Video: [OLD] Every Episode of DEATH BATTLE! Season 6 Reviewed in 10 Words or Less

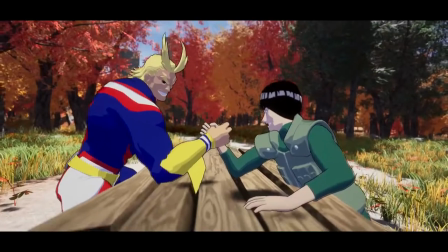(12:37)
Fast forward to Season 6, and we've been getting a lot more individuals helping out and joining the 3D team.
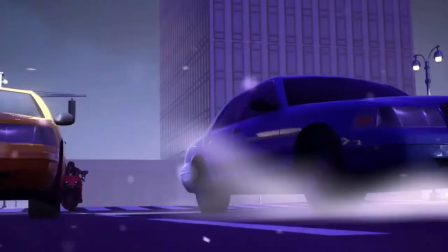(12:41)
Now, I don't want to go pointing fingers, but ever since then, 3D fights have started getting less and less exciting.
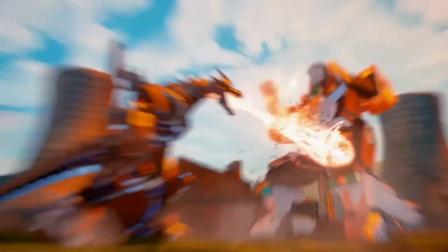(12:48)
Don't get it twisted, the 3D fights this season have been great episodes, and they're really beautiful in terms of art.
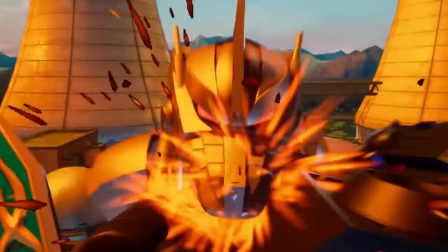(12:53)
But something about the choreography and staging just lacks the same punch that early Torian episodes had.
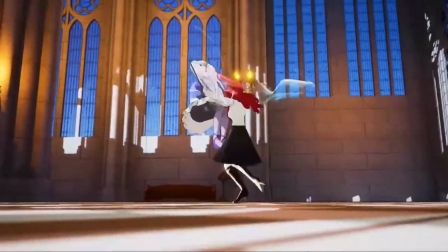(12:58)
It's kind of like when Monty left Red vs. Blue.
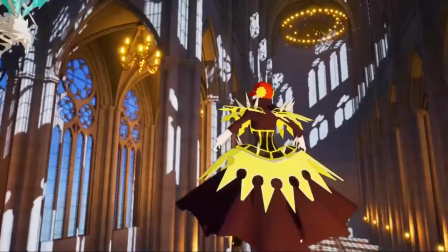(13:01)
Yeah, the animation looks more polished, but they don't feel as pedal-to-the-metal action-packed as before, and lack the same amount of weight.
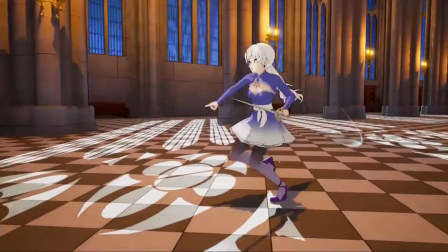(13:07)
Not helping is that some of these animations feel the need to skip right to the fighting without any kind of introduction, which severely hurts the crossover aspect of this show.
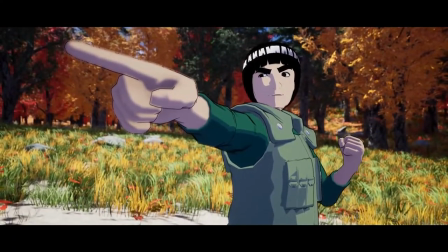(13:15)
Then there's All Might vs. Might Guy, or Might Might for sure. It went back to the basics and was only worked on by our dynamic trio once again.
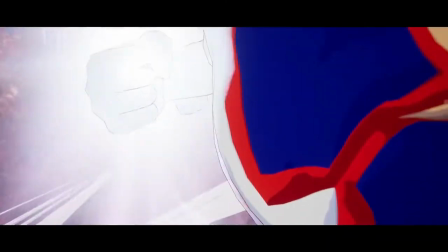(13:22)
As expected, these three knocked it out of the park and into the next town over.
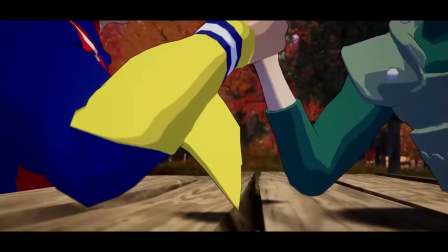(13:27)
Sure, the animation isn't the smoothest, but I've grown to love Chop Your Animation thanks to stuff like Into the Spider-Verse.
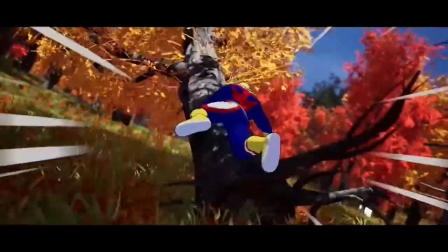(13:33)
It's full of personality and allows a whole new level of potential action not possible with the budget and time constraints that come from being more fluid.
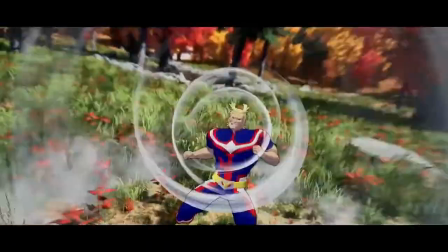(13:40)
Like I said before, 3D fights have become a lot more visually appealing lately, focusing more on stylized models as opposed to realistic ones.
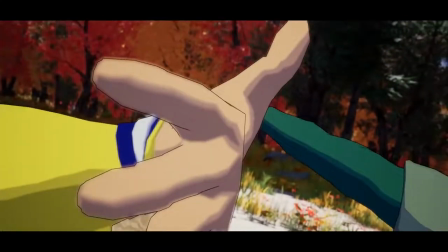(13:47)
I find this method complements the show much better and will help these episodes age like wine in the long run.
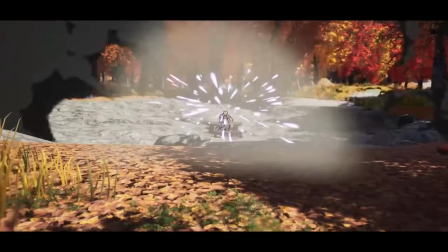(13:52)
Not unlike Balrog vs. TJ Combo, this fight focuses more on hand-to-hand,
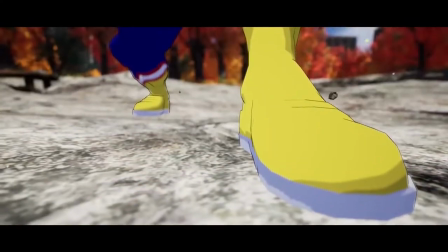(13:56)
and I've already said why this holds up better when compared to more complicated fights like Dragonzord vs. Mechagodzilla.
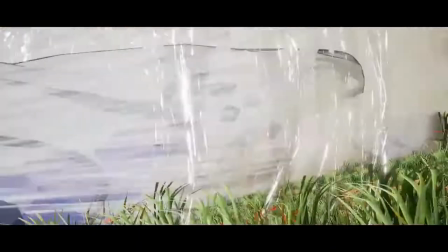(14:01)
Even then, Might Might has plenty of epic and beautiful moments not possible in live action, with Daytime Tiger and Texas Smash being notable highlights.
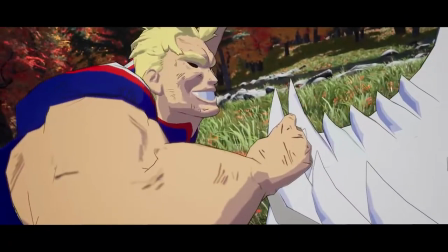(14:08)
I'm frankly amazed that this show still finds new ways to blow my mind with its choreography and effects.
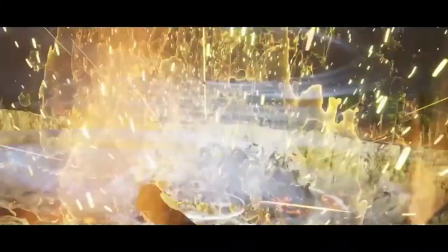(14:13)
All Might's hits feel like they collide with the force of a freight train, and I love the use of cinematography whenever Guy goes into breakdance mode.
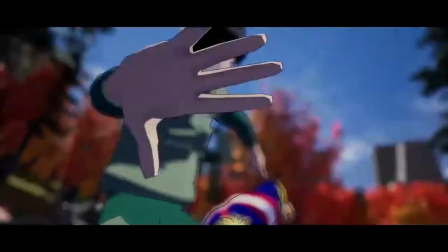(14:20)
It's as if the camera has a personality of its own. This episode also excels at making these two feel in character, a major problem I had with Aang vs. Edward Elric.
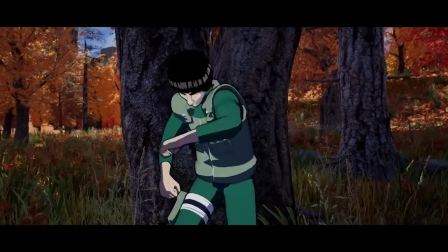(14:28)
They have mutual respect for each other throughout, and it never feels like there's any malice behind their actions, which is incredibly unique for a death battle premise.
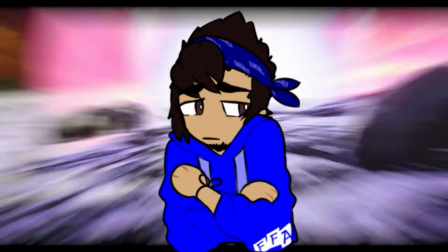(14:35)
It starts off as a freaking arm wrestling contest that, for some reason, destroys the ground before destroying the table.
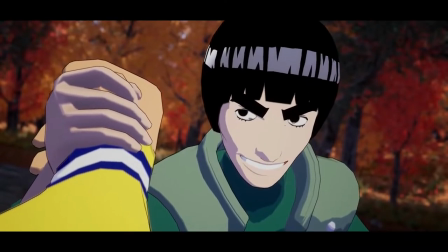(14:41)
Huh. The voice actors are great at embodying these pillars of justice.
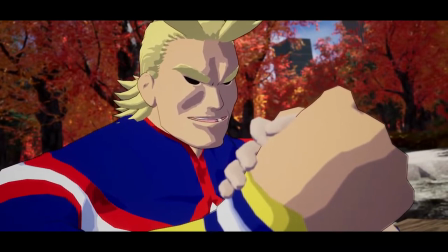(14:46)
This is Kaiji Tang's fourth episode on the show, so it's safe to say that he's officially a series regular, and rightfully so.
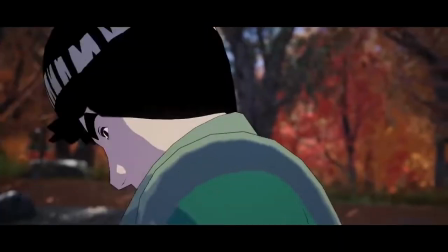(14:51)
I have no idea who voiced Guy, but according to Alejandro Saab, the voice of Hercule Satan, Jason, and Edward Elric.
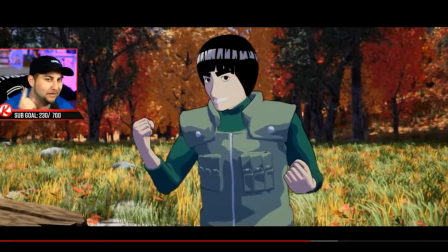(14:58) And that's Xander Mobius, aka Joker, aka Persona 5, aka he better f***ing win.
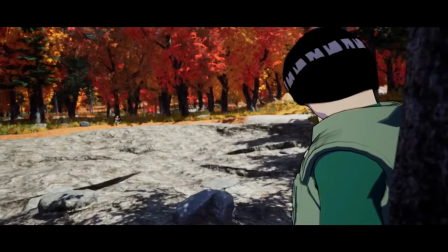(15:04)
I'd like to believe him, seeing how confident he is, and this would be a great return for him after nearly 4 years of a hiatus.
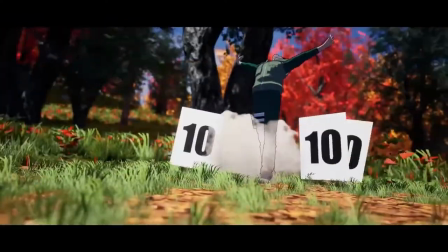(15:10)
It would also be fitting given the crowd sound effects taken straight out of Home Run Contest, as well as all of the moves with Smash in their name.
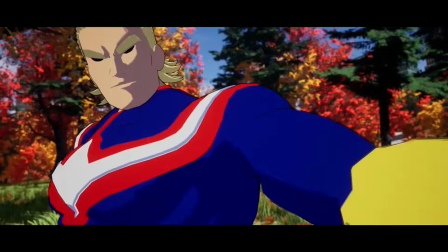(15:16)
Mighty has a lot of Emerald Heroes vibes, and it's so damn inspiring, up there with Wings of Iron, Werewolf, and Brandon Yates together at last.
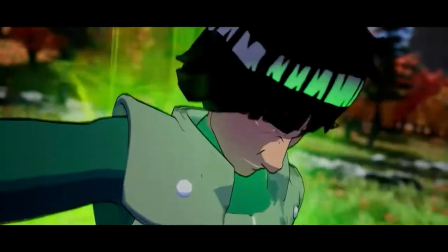(15:24)
But now the important question, is this episode finale worthy? In my eyes, yes.
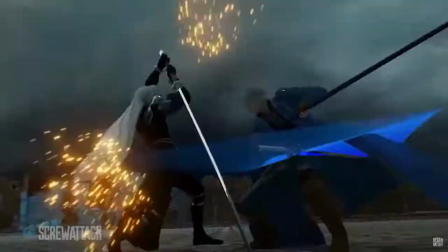(15:29)
The problem with Sephiroth vs. Virgil is that it doesn't have much to separate it from any other episode.
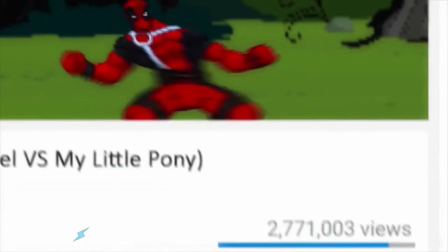(15:34)
Pokemon vs. Digimon is a franchise rivalry, Deadpool vs. Pinkie Pie is hopping mad, and Thanos vs. Darkseid has cosmic proportions.
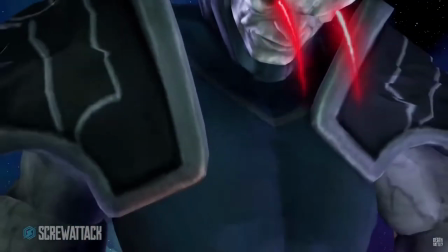(15:41)
Might Might is like the perfect antithesis of Season 5's finale when you think about it.
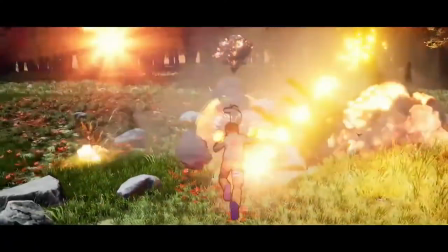(15:45)
It features two characters that are inspiring showcases of what it truly means to be a hero, and it's more down to earth.
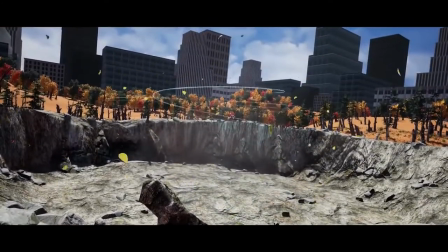(15:51)
For the most part, at least. There is still a gaping hole in the actual Earth's crust by the end of the fight.
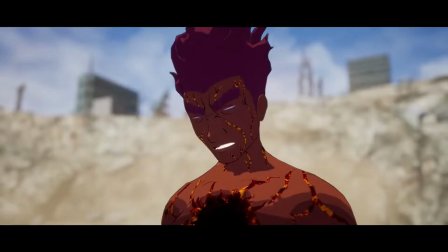(15:55)
If you ask me, I'd say its finale status is more than well earned. For featuring two iconic anime characters that serve as shining examples of pure selflessness and heroism.
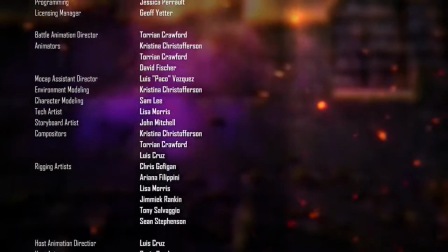(16:04)
Something that's important now more than ever. Rewind it!
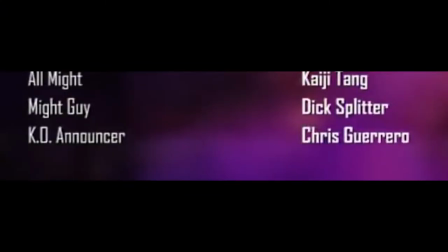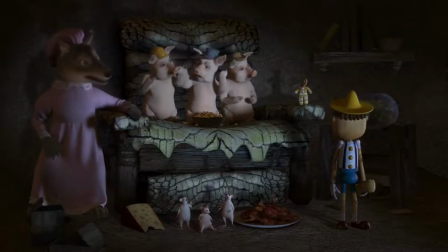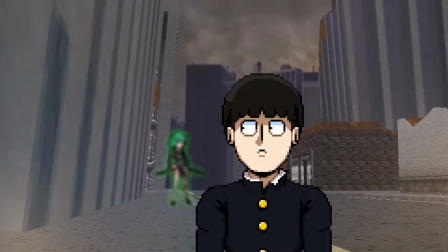(16:17)
Mob vs. Tatsumaki.
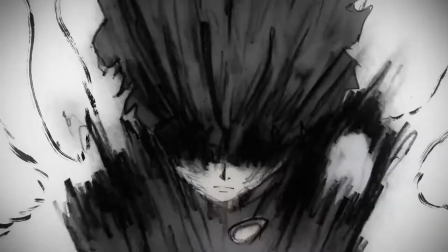(16:19)
The fact that this episode got me into Mob Psycho 100 is reason enough for me to place it so high, but we all know it takes a bit more than that to make an episode extraordinary.
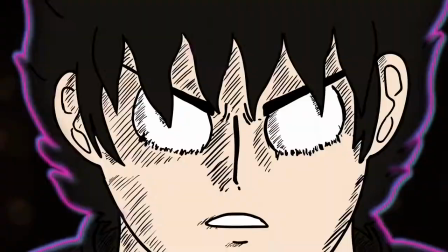(16:27)
It's a fight between one's most powerful espers, and it's batshit insane in the best ways possible.
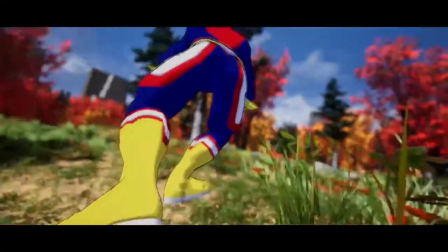(16:32)
I've made it no secret that I'm much more of a hand-to-hand kind of guy when it comes to fight scenes. Because of that, I wasn't expecting to get much out of this episode going in.
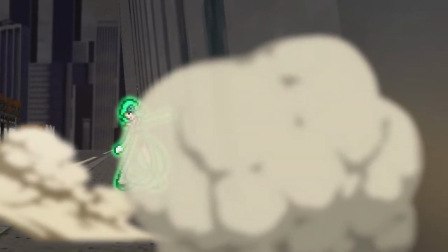(16:40)
How exciting could a fight between characters that barely have to lift a finger be anyway?